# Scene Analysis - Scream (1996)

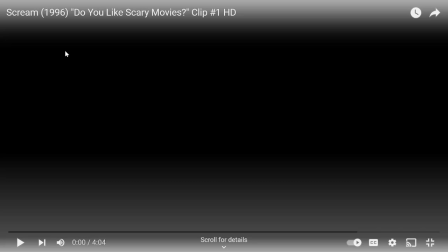are doing a scene analysis of the movie Scream from 1996, and it's the first scene, the Do You Like Scary Movies scene. Um, so yeah, I'm analyzing this scene because a lot of people in my target audience,
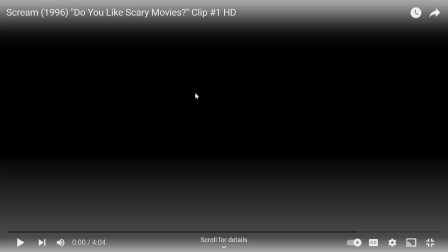this isn't from any research, this is from personal experience, but people in the target audience of 16 to 21 just really enjoy horror movies, me included.
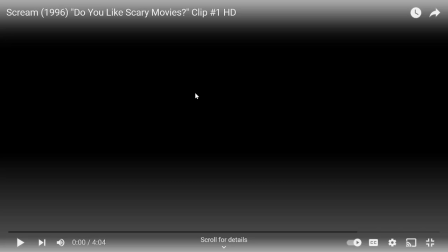And I thought it would be a good idea to study a horror movie and how the camera is being used. For this scene specifically, for my own project, I'm looking more into the camera angles.
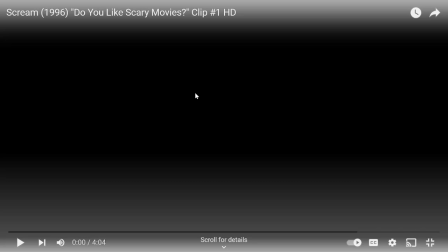I'm studying them, the camera movements, how it helps build the tension. Um, I'll be looking more into that than sound, but I will still be discussing sound. It's just that
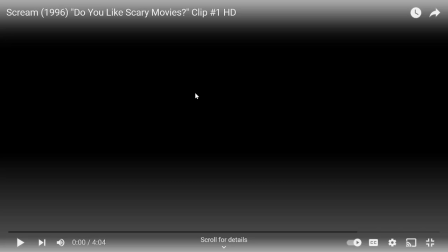I'll be taking the camera shots and camera angles from this scene and using them in my own scene. So yeah.
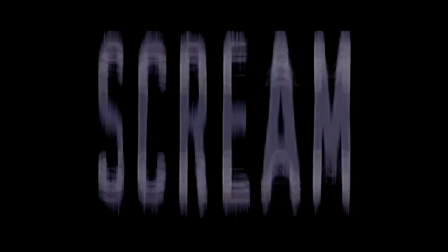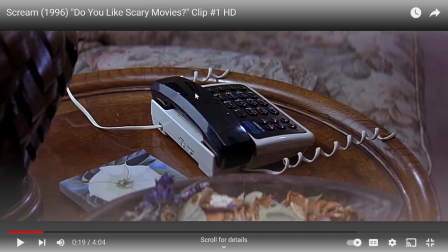So the scene starts with the title credits. Along with the movie title. Behind the title, there are some screams that can obviously be heard along with the phone ringing. Also very faintly, a heartbeat can be heard. It's very faint.
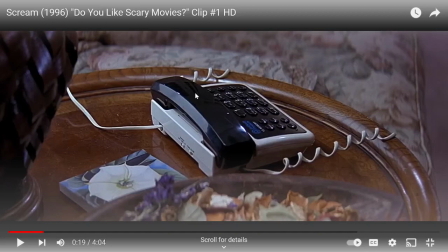You have to maybe listen a few times to maybe hear it, but it's in the background. As obviously the scene comes in, the phone keeps ringing. There you go, until she answers.
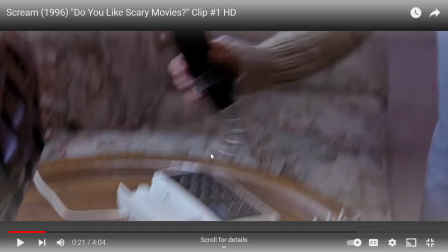Um, the camera shows the one with the phone as it is here, and the camera ringing from the title card into the actual movie itself is actually a quite clean transition. Um, some of the viewers might be a bit confused why there's a phone ringing while the titles are going on,
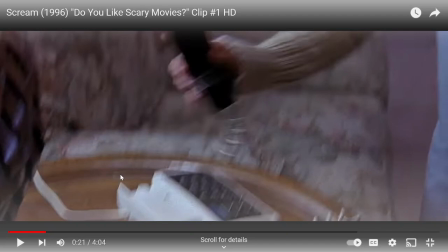but as people who have seen the film, um, I'm assuming you've seen the film, but it's obviously a lot of this whole scene is she's basically on the phone. It's a good way to start a scene, to introduce it, being like this is what's happening straight away.
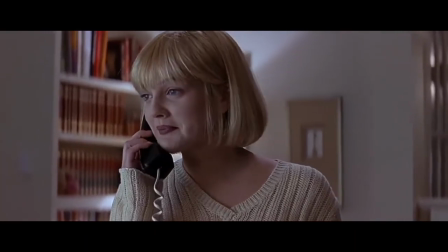Hello? Hello? Yes? Who is this? Who are you trying to reach?
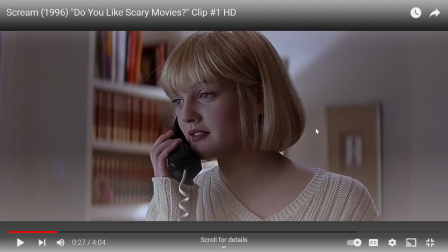So this is just a close up of this lady here. I'm not quite sure of her name, not sure if she has a name, but it's just a close up, not quite a mid shot. But you've got her shoulders in there. You've got a bit of the background. She's clearly in a living room.
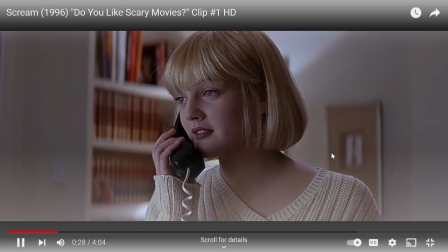She's answering the phone.
What number is this? What number are you trying to reach?
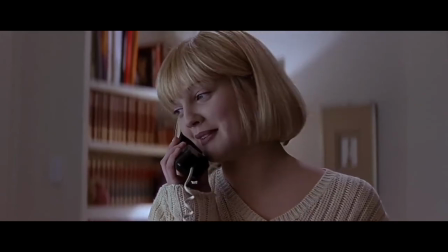I don't know. Well, I think you have the wrong number. Do I? It happens. Take it easy.
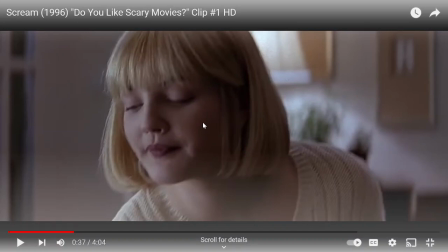So as she bends down, the camera follows. I actually really like that because it keeps her in focus. Um, and it was very clean. It wasn't shaky. I want to do that kind of stuff with my own film.
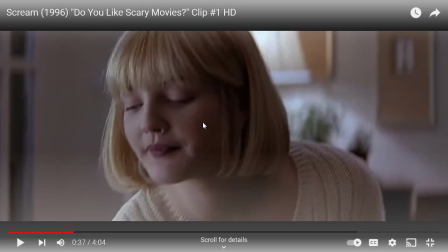Make sure that everything stays in focus, that nothing goes out of focus, and it gives the scene some dimension. I really enjoy it.
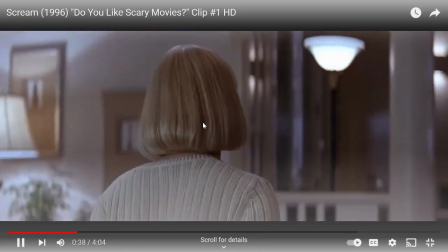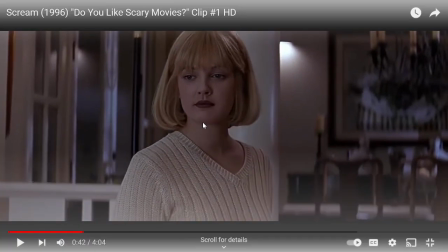So that was actually very nice. As the phone rings a second time, the camera pauses on the woman and zooms in slowly to highlight her expression. As you can see, she's very confused, like by what's happening, and as you see there, she walks off.
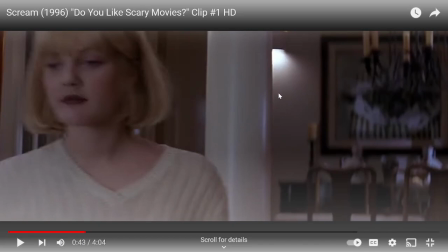To go answer the phone again. The subtleness of the camera zooming in was really nice.
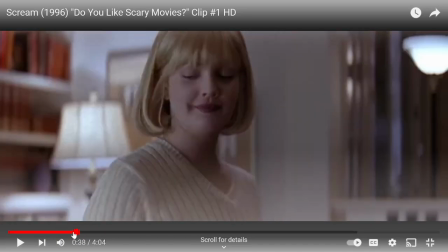I'll just replay it again in case you didn't see it.